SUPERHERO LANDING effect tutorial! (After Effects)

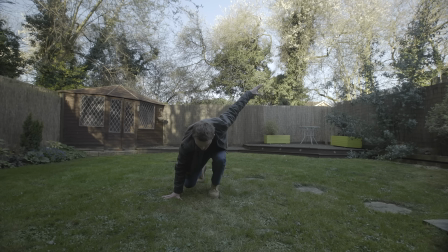Now, I started with the original audio that I had just recorded in camera,
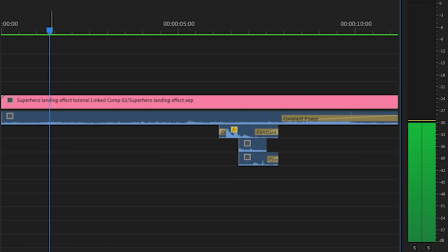so the sound of my footsteps and all the general ambience and the practical things falling over, like the table and the hanging basket and the bird feeder,
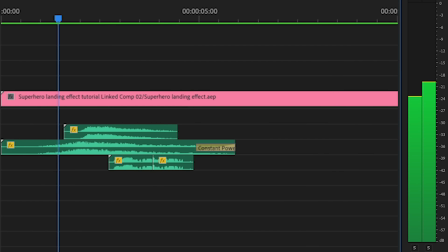those were all real. Next, I started adding some much more Hollywood over-the-top sound effects, so we had some lightning happening in the sky,
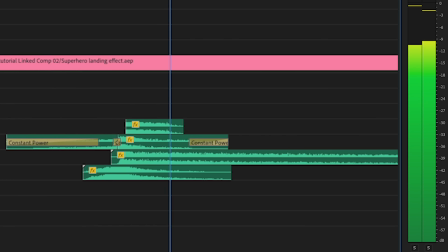some dramatic whooshes, and then obviously a huge bang when I land, and then there were some more subtle noises like the glass breaking and the dust settling,
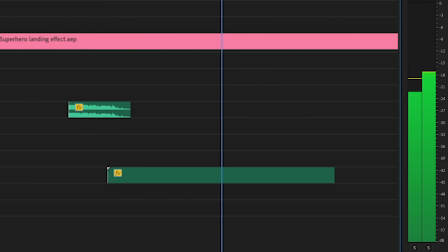and just general things to sound like something big and loud had happened.
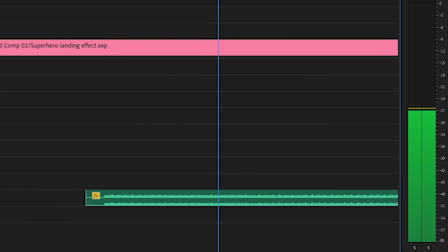And my favourite is the burglar alarm, which I deliberately added to make it sound like it was actually enough to set off a nearby alarm, and I was really pleased with how it turned out.
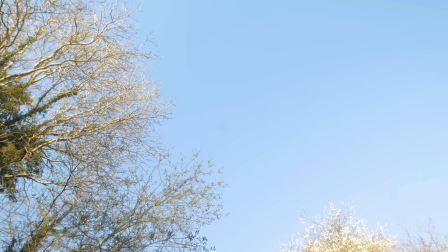And so that's pretty much it.
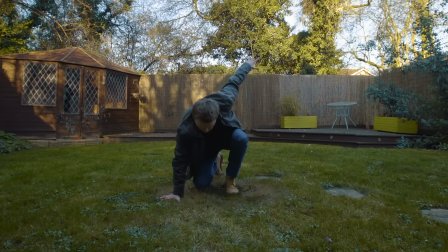That is how you can film and edit this effect entirely on your own and make it look like you've done an epic superhero landing. So guys, I hope you enjoyed that. Please give it a go and tell me what you think, and please hit that subscribe button if you would like to see more of these. I've been Steve from Unexplored Films, and I will see you next time.